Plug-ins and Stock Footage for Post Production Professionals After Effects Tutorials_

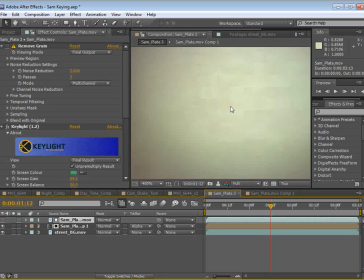[12:27]
All right, so if we look closely here, we can see a lot of digital noise.
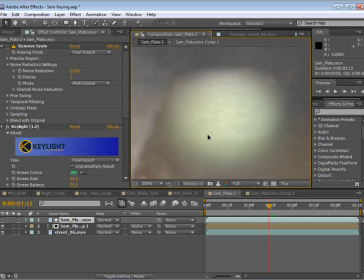[12:31]
And it doesn't look that bad right now, but when it animates, it can be really, really distracting and look very digital.
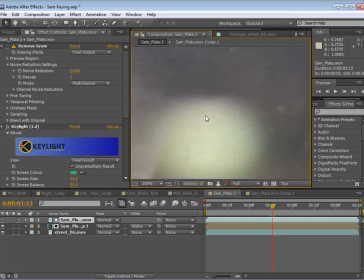[12:39]
So you can really see it even in this area. The colors are really just flickering all over the place.
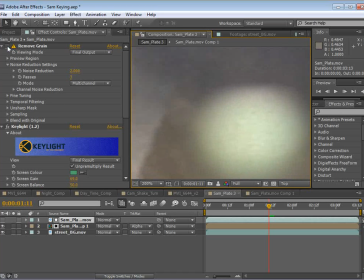[12:45]
So if we turn on this Remove Grain,
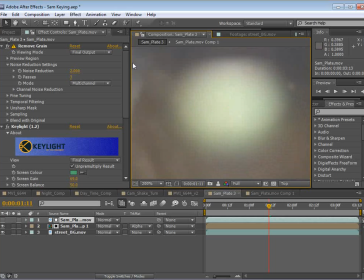[12:50]
it can be very, very slow, but now you can see the image is a lot smoother and looks a lot more natural.
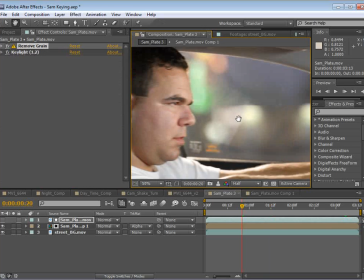[12:56]
All right, so we've got the Remove Grain effect on, and it's really making our key look very smooth around the edges.
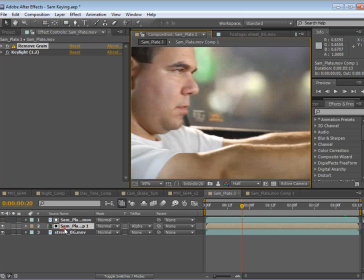[13:02]
And the great thing is we're not actually removing the grain from our original footage.
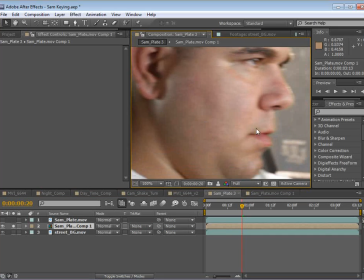[13:07]
We're only removing it from the keyed layer. And that's important because we don't want to make the footage of Sam look soft.
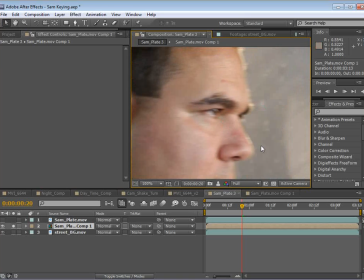[13:14]
We only want the key to be nice and smooth.
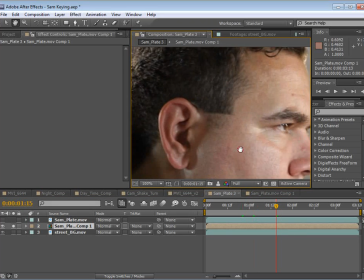[13:17]
You know, when people start getting a little bit soft looking, it looks kind of like they've been photo retouched or something like that.
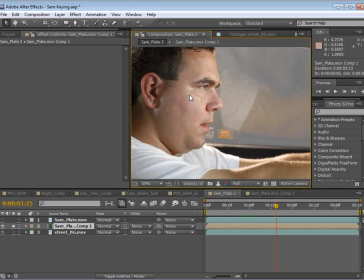[13:24]
So we want to try to keep our original footage intact as much as possible.
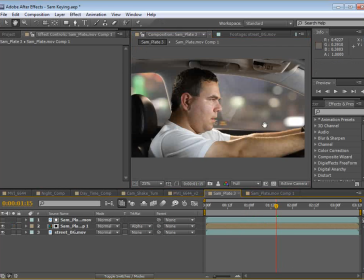[13:29]
So this technique works perfectly for that. So now what we can do is we can start playing around with the footage.
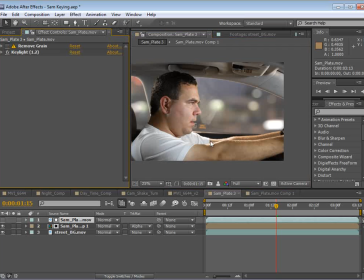[13:36]
So I can shut the Remove Grain off while we work because it doesn't really change the overall look. It only just makes it cleaner when it's in motion. All right, so this is looking pretty good. We might do some color correction and a few last effects. So we'll just do a curves adjustment and maybe a tint effect.
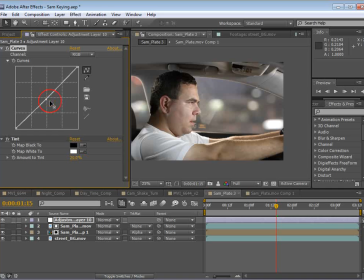[13:56]
I'll turn that down to maybe 20%. And we want this to be kind of dark looking, so we'll just bring the gamma down here.
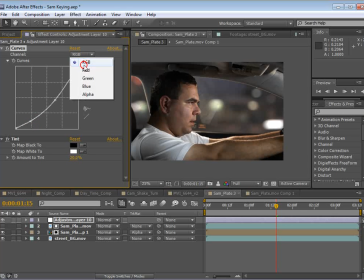[14:06]
Might take some of this red out. And
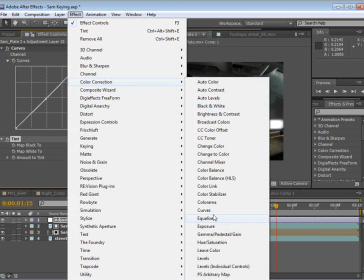[14:17]
then I'll add another curve effect on top here.
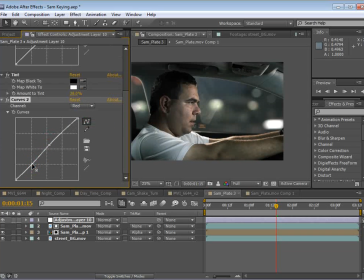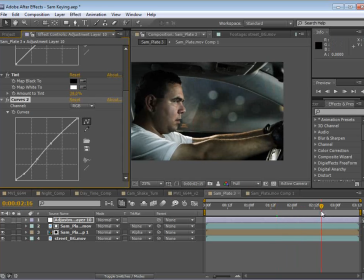[14:34]
So just some subtle color correction here. And Sam Loya is racing into the night, looking pretty good actually, surprisingly for him.
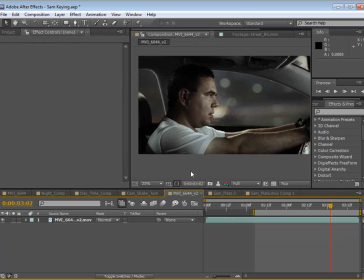[14:55]
And one more little thing that we can do is we can add a little bit of light on his eyes.
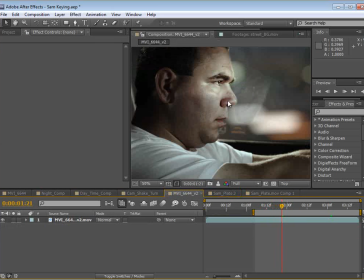[15:01]
So I think in this example, you can kind of see as if the rear view mirror
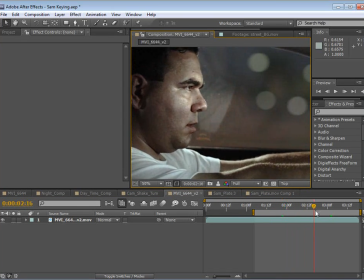[15:07]
is casting like headlights back onto his face and just kind of some light flickering around.
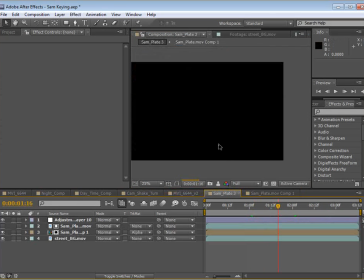[15:13]
So what we can do for that is pretty straightforward.
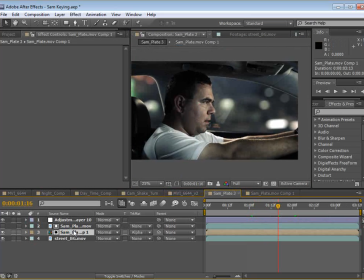[15:17]
We'll take the footage where we suppressed the green, we'll open that up.
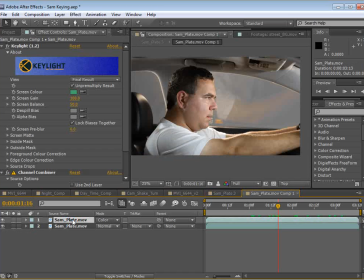[15:25]
And what I want to do is duplicate the footage that has the key light on it. And I'm going to go ahead and just delete the channel combiner, and I'm going to solo the clip.
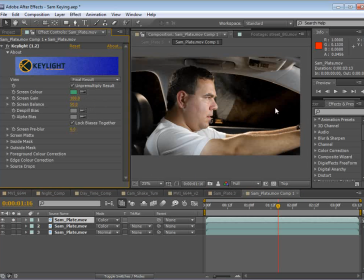[15:38]
What I want to do is make a matte where we do knock out all of the background. So the idea behind this tutorial is keying without completely wiping everything out and making it look too sharp and jagged.
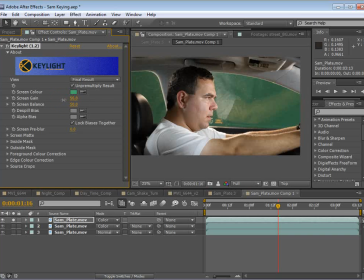[15:52]
So instead, we used a soft key technique where things are a little bit softer. And I should also mention that this technique is a collaboration with a friend of mine, Brandon, who has been using this technique for a long time and brought over some of the different
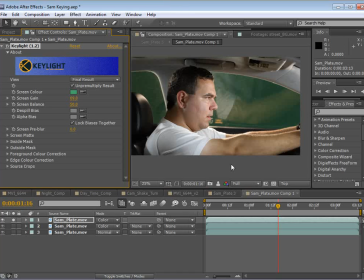[16:08]
capabilities inside of After Effects and works very similarly. So we're going to set the screen gain to a lower amount so that we can kind of see some of those details left in the shot. But for this case, I actually want to crank this up pretty high,
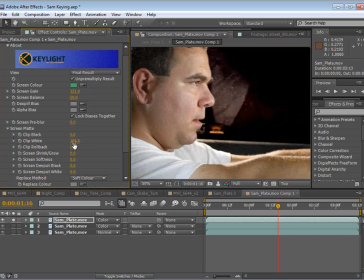[16:26]
and then I'm going to go into the screen matte and crush all of those details.